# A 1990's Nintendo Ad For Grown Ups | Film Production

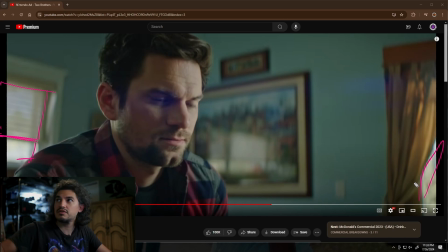And if it doesn't look good, or if clouds roll in, then you have to pull it off. It's just a waste of time. Don't ever do that. Don't ever put ND on windows. Balance your light with the windows instead.
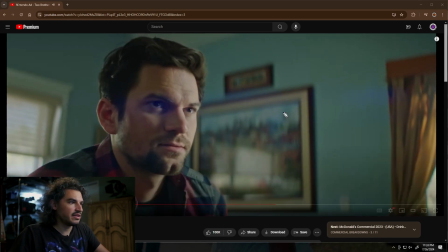So That's what they got here. There's that. Oh, it's a square. I was right. So they got some type of, or the square could also be the window. But anyway,
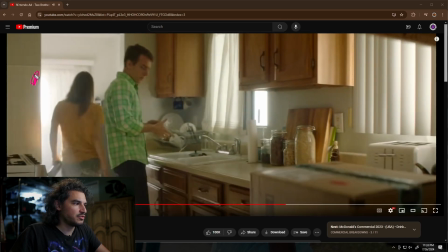they have a hard light shooting in through here, and they definitely powered these windows with something. And then they closed the blinds so you can't see the source. So they probably have a giant frame, like a 4x4 frame outside of these windows.
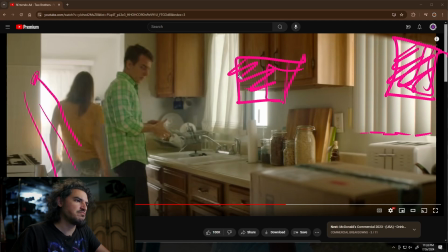They're just punching them in. And then they hid the source with these blinds, and then you also have these like shears. And then these shears, this is good camera.
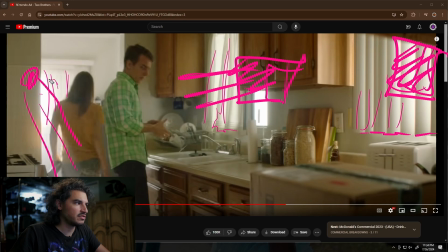It's got a good dynamic range because you can see all the detail in these shears, even with the hard light punching through them and trying to blow them out.
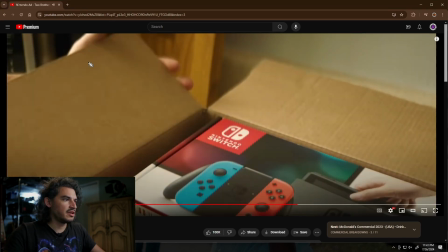And then of course you got haze. And then oh, he's opening up a box. There's this beautiful soft light coming in. Oh. Oh, there you go. Oh, yeah.
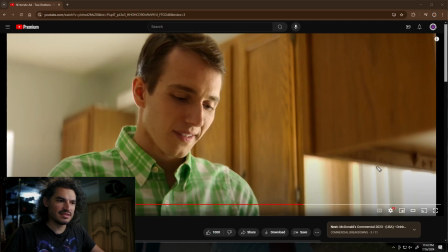That's why they did that. Oh, look at this. I think they opened up. Did they open up the blinds? I think they did. So it would show. Yeah, I think they did. So it would show up more on his face.
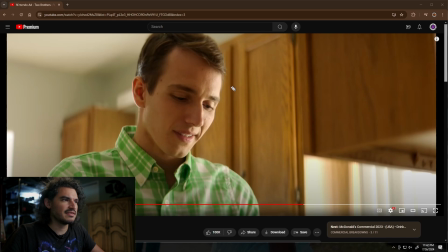Oh, you can do that. I mean, yeah. It's called cheating. You totally just to get that lovely shape on the face. You place him in the right position to get this lovely shape on the face. And you don't have to design this all in the beginning. You just have to know that you're shooting in this location and that you need this shot on the face.
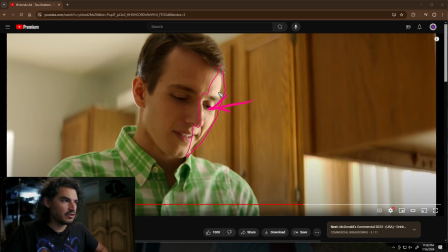And then once you get there and you're finally getting to this shot, and the AD's like, all right, we got to get this shot right here. And you're like, okay, I want to scooch them further back that way, which is totally cheating.
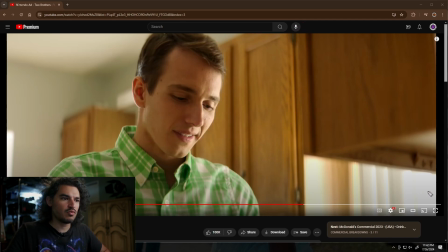I'm going to cheat them further back that way in order to line them up with this window in order to hit the face. That's easy. You either do it that way, or you both land there and you figure out, okay, if we place the box here, then when we get to this shot, we can already have them in this beautiful light.
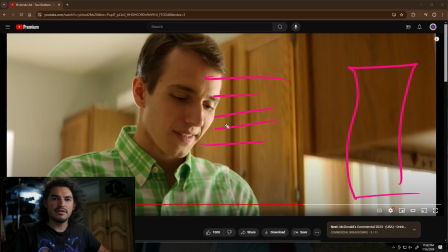So either way, it doesn't matter. It doesn't matter. It's teamwork. So here we go. But like I said, you have the window here on the face. What is this? This is a kick from this hard light that's coming in here, right?
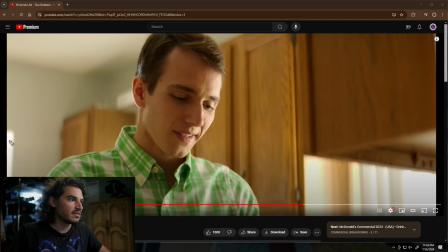So that's just what that is. It's just a kick from the window light. And the rest of it, I want to say this shadow is filled in. I would have filled it in.
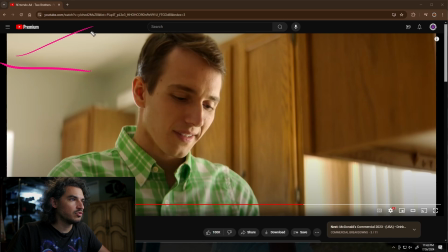Now you have white all over the room, which is naturally going to fill the face. It might be that there's also white behind us, and so that's what's adding this fill. If not, if it ends up being too dark, just add your own white, and that's it.
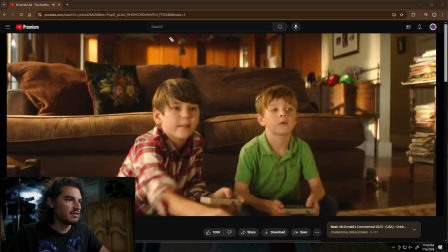And he smiles, and he's like, oh, yay. Okay, so we got these kiddos.
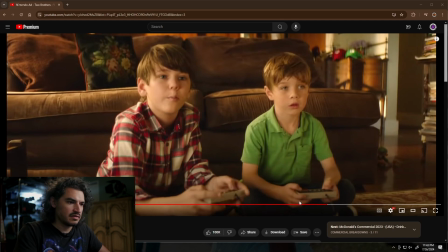Let's back up a little bit. I want to see that again.
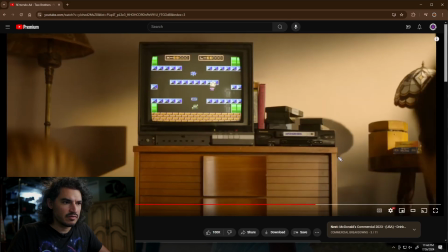All right, so we have, what is this from? Is that from the lamp? Gosh, what a strange, where are these freaking shadows coming from?
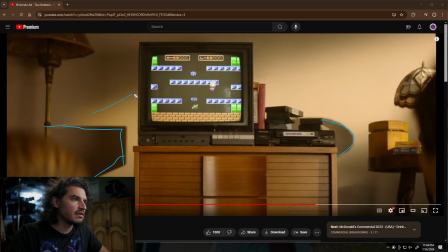But you have this line there. You have that line there. That's an artificial line, by the way. That is artificially softened. Which means that it's there's a hard light over here shooting in.
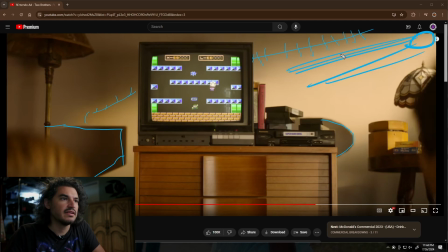And then they've taken a flag and then they've chopped it off the top.